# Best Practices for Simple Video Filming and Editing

So obviously those are two different videos with the same content.
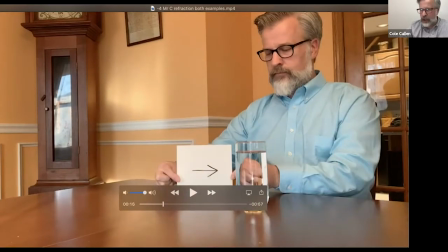32:04 It's the exact same experiment, if you want to call it experiment, demonstration, whatever, however you want to call it.
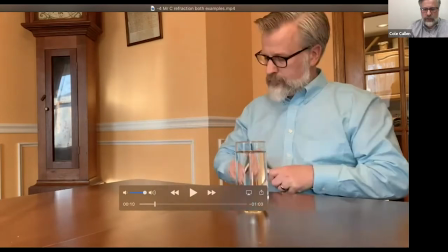32:11 But this one is one single shot.
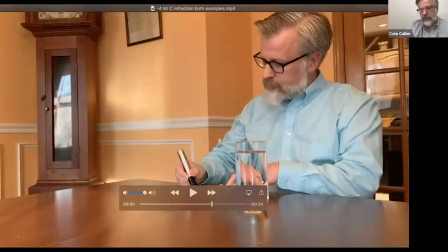32:16 And this one is multiple shots and there's music and it's fun and it kind of moves.
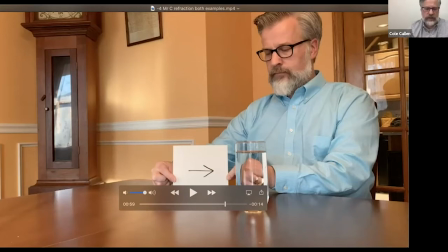32:22 So I just want to kind of give you a quick explanation of how we do that kind of production.
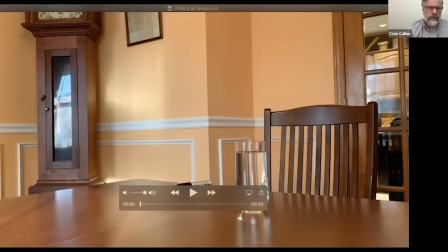32:40 So, and this might be common sense, or it might not, but that final video is actually a collection of four different videos edited together.
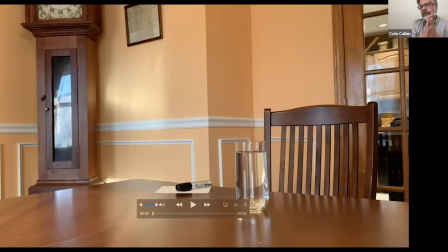32:54 And all of these videos are following the same rules that we taught you, that I showed you in the first tutorial. There's the lighting. The lighting is behind the camera. The camera is stable. It's on a tripod, same tripod as Ms. K. I'm trying to use the rule of thirds.
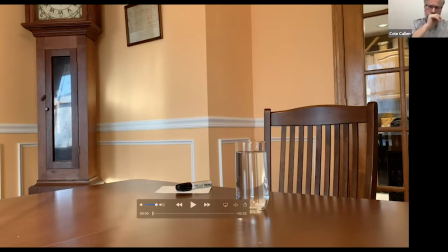33:13 So we're following all the shooting rules, but this is more of an editing kind of thing. So I'll just play this and kind of talk you through as we're watching it. This is called the master shot.
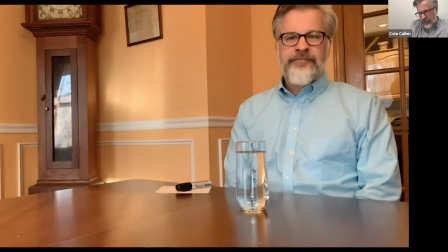33:28 This is how films are made in real life too.
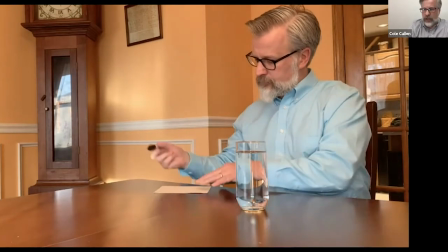33:30 Not that this is in real life, but you start with a wide shot of the action of the whole process in one take.
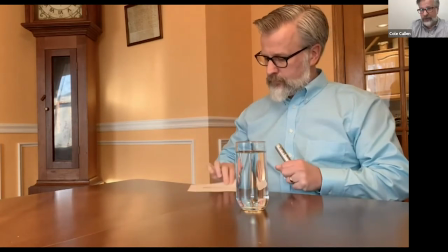33:38 I mean, when you're a professional, you can do it in one take. Clearly, I'm a professional arrow drawer here.
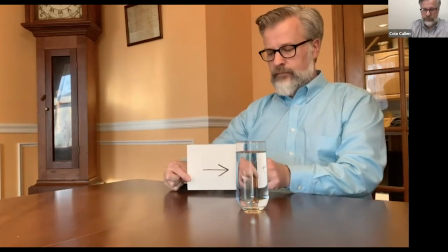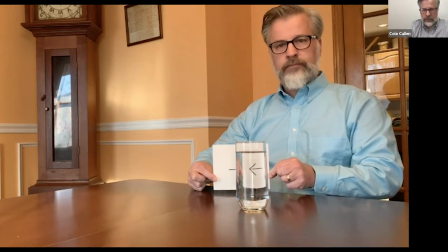33:56 And I've thought ahead, like I know what angles I want to shoot to help edit together.
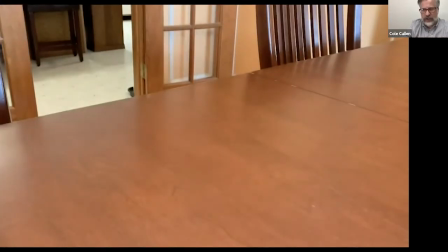34:05 Like this glass, I know I just need one quick shot of me putting the glass down. Boom, there it is.
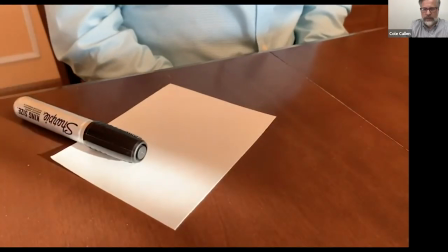34:15 Same thing with the close-up of the arrow. So I'm making sure to repeat the entire action.
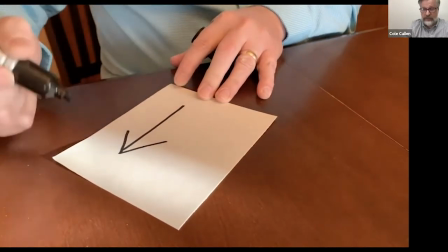34:21 I put my hands on my lap as if I just sat down. And that arrow's not good enough for me, so I'm gonna try it again.
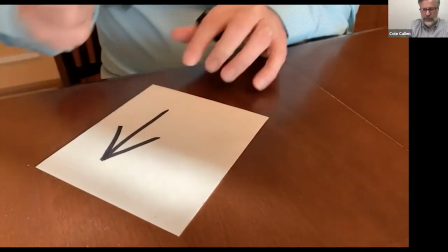34:32 This is multiple takes. Again, films and TV, they do hundreds, dozens if not hundreds.
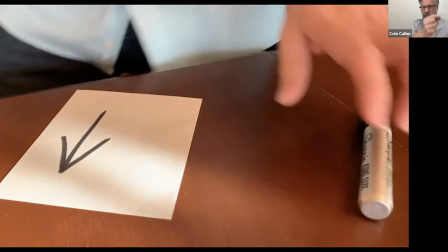34:40 And I followed the action and pretended to hold it up to the camera.
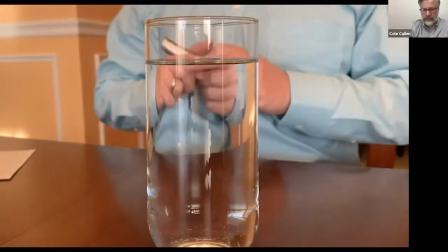34:46 Glass, this is the fourth shot. And I repeat all the action.
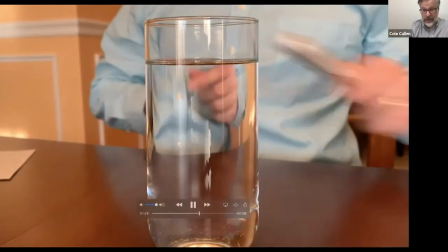34:51 Now this is acting. I don't know if you noticed, but I did not take the cap off the marker or draw an arrow. but it looks like I did.
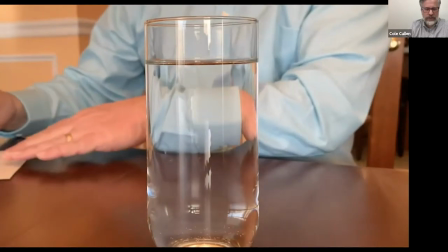35:02 Pretend to draw. Repeat the action.
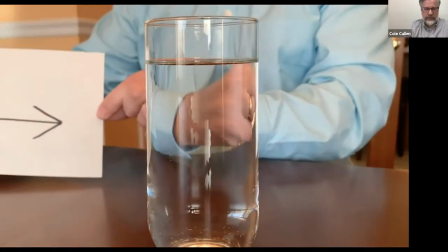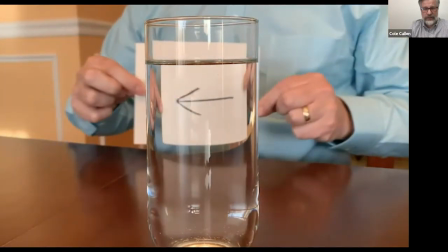35:11 I didn't like the action, so I did it again. So, I mean, this is, like I said, it's kind of common sense,
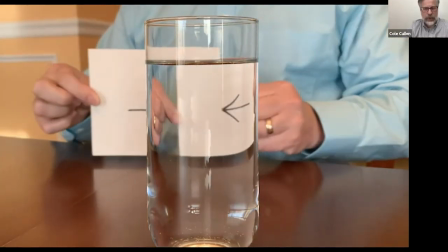35:19 but this is a simple way to make a simple illustration just a little more dynamic, a little more interesting for your audience.
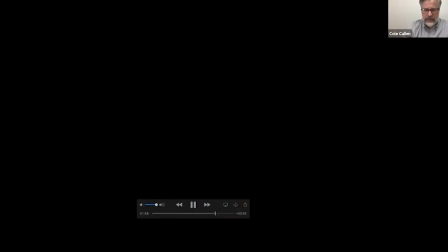35:28 And then the final project, final edit again. I took out the music and all the audio.
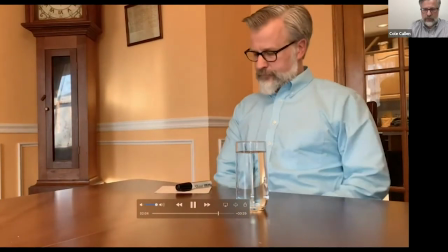35:36 This is really, really,
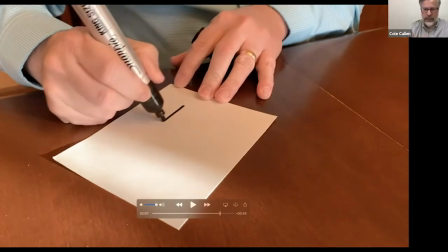35:41 this is a real professional technique, but like I'm editing in the middle of the action. I cut the shot. It just makes the edit look a little more natural.
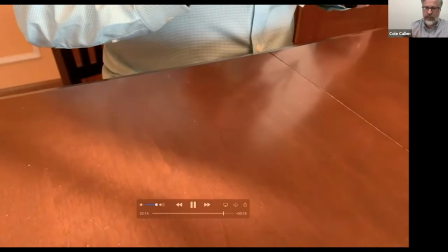35:53 Same thing here. I reach and I start the motion in one shot and finish the motion in another shot.
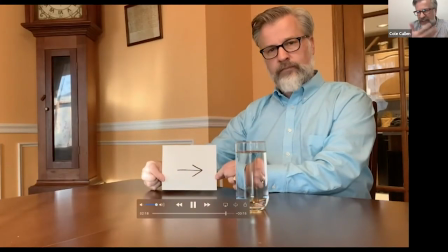35:59 It just makes edits a little more seamless.